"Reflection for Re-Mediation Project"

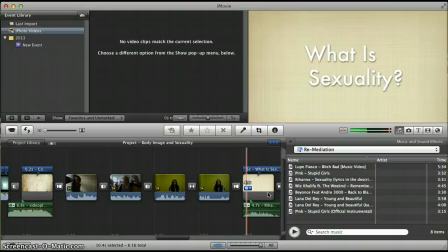[8:13]
So you'll see that this slide says what is sexuality. Back at the beginning, if you remember, it said what is body image, and then there were interviews answering that question,
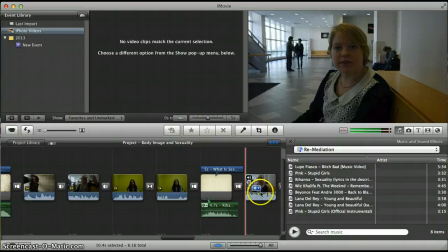[8:23]
and then again we have this transition, and then these interviews talking about what is sexuality,
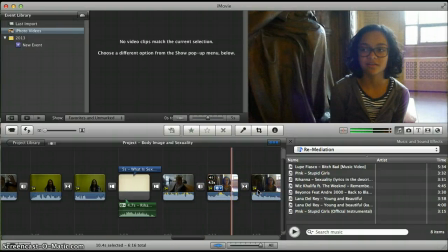[8:29]
with the cube spinning again, kind of representing, getting all aspects of the story, all sides of the story, I guess.
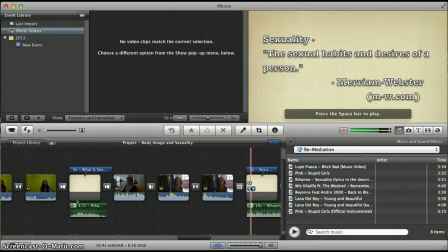[8:37]
And then again I put the Webster definition
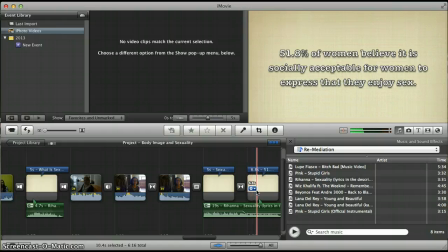[8:42]
and one fact from the study that I did for my repurposing.
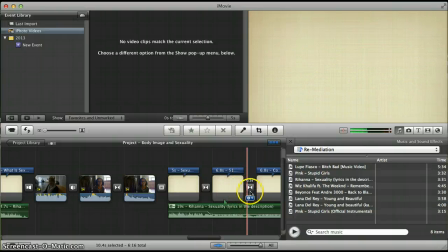[8:49]
So this is the first half of that statistic, and this is the second half of that statistic.
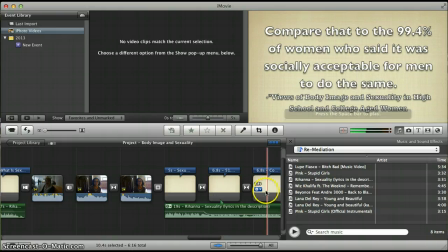[8:54]
I decided to break these two up. I initially had them on one slide, and I decided it was too much text for one side for someone to read so fast, so it's the same amount of time, just kind of broken up,
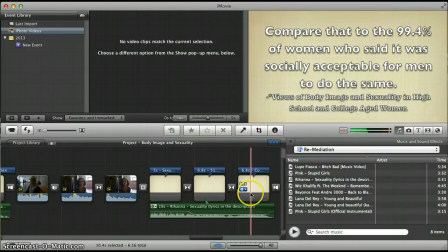[9:07]
because I thought that made it a lot easier to read and kind of a little bit more, startling that you see this as 51% and you're kind of like, oh, okay, that's not such a big deal. And then you skip to this slide, this is 99.4%.
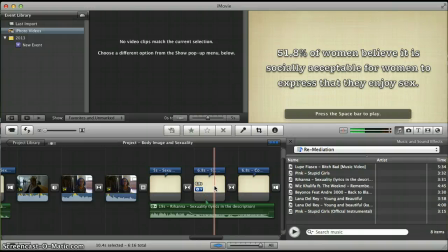[9:23]
And you kind of get that huge contrast between women believing it's socially acceptable for women to express that they enjoy sex and women saying it's socially acceptable for men to express that they enjoy sex. So, and then I had the same transition again.
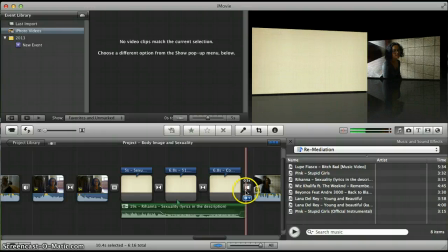[9:38]
I think that this transition I really liked for moving between,
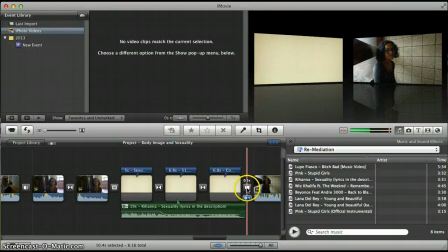[9:44]
text and interviews, as well as moving between topics such as body image to pop culture to sexuality.
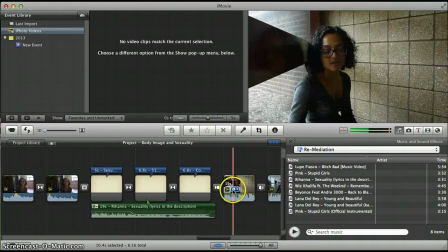[9:52]
And then after these interviews talking about kind of this issue
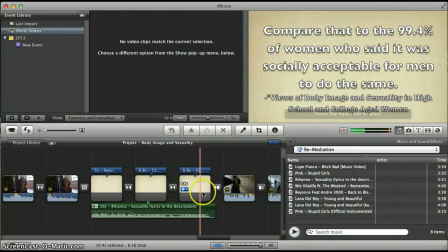[9:59]
why is it so acceptable for men to do this and not women.
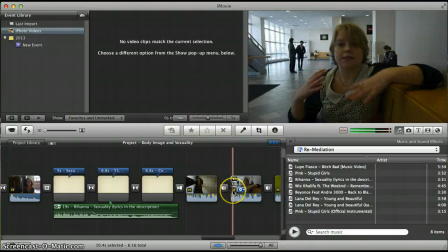[10:03]
Um, Again, having this cube transition to get all sides of the story, kind of representing that.
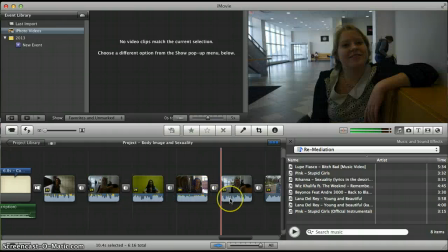[10:11]
After all of these, people had a lot to say about that one.
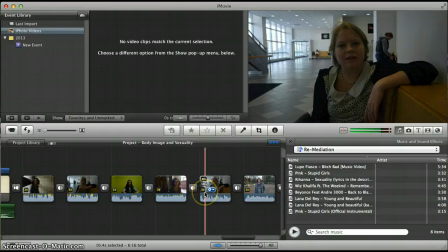[10:16]
After that, kind of right here, we kind of start into the decline of the video, kind of the wrap up, the end. Right here, we have Sonia talking about kind of owning your own sexuality and what you should really get out of this video, kind of,
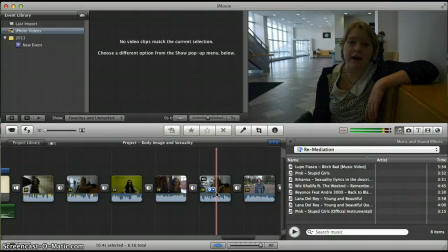[10:35]
that you are your own person, don't listen to the media, all of that.
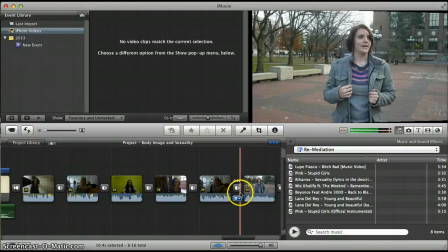[10:41]
So, and then I cubed again to get more sides of the story.
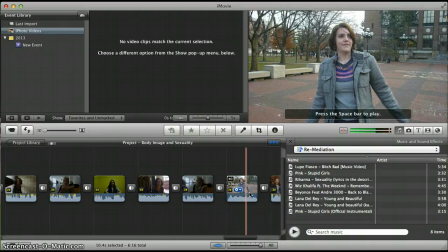[10:46]
This girl out on the diag is saying how she's comfortable with her body, and I just really wanted to put all the positive statements at the end, kind of leaving people on a high note.
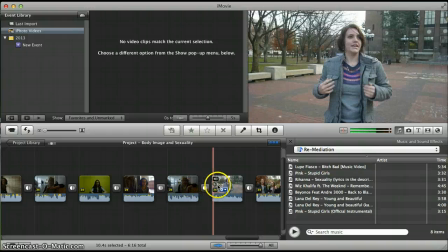[10:59]
So this is own your own sexuality. This one's, I enjoy my body, I'm fine with it.
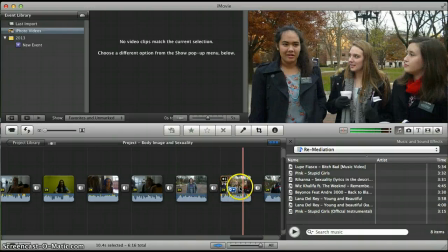[11:04]
This one's kind of saying, I think everybody around this age kind of has some sort of low self-esteem, but, there's a reason you're made the way you are, and, like, you should embrace that.
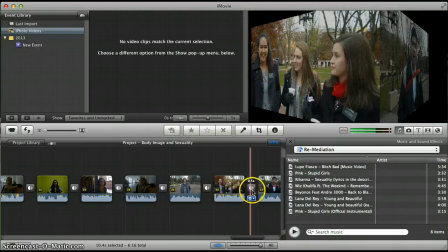[11:15]
And then one more cube
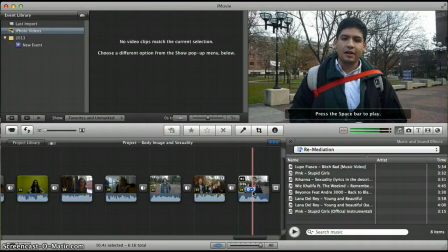[11:19]
to this boy who is saying, we are all really amazing no matter who you are, kind of thing.
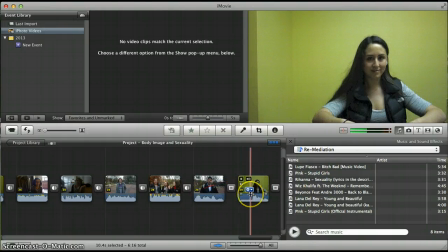[11:24]
And then this last interview, I asked Megan to say one thing that she really wanted girls to get out of this video, and so she says right here, just a really quick love yourself.
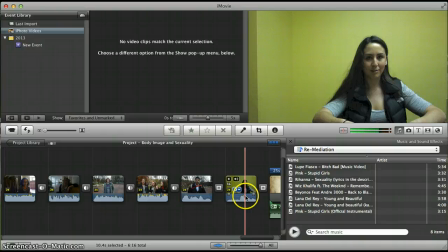[11:42]
And then I thought that was a really good ending. Kind of, she's looking down and then she looks up right there. I thought that was really a great way to end this. So it's kind of a really bold statement, love yourself.
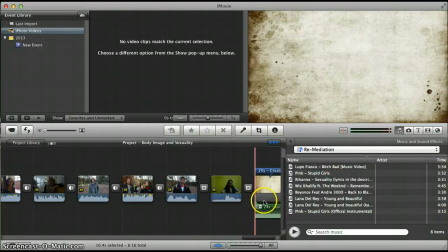[11:55]
And then it cuts to the credits, which I did
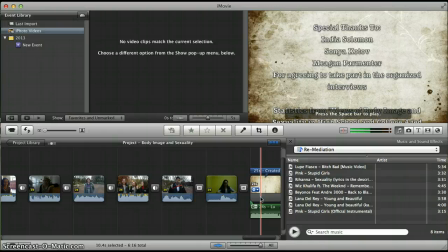[12:03]
include, the three people who, India, Sonia, and Megan, who agreed to take part in the organized interviews. I set up meeting times with them and asked them a set of questions about the video, body image, sexuality, pop culture, things like that.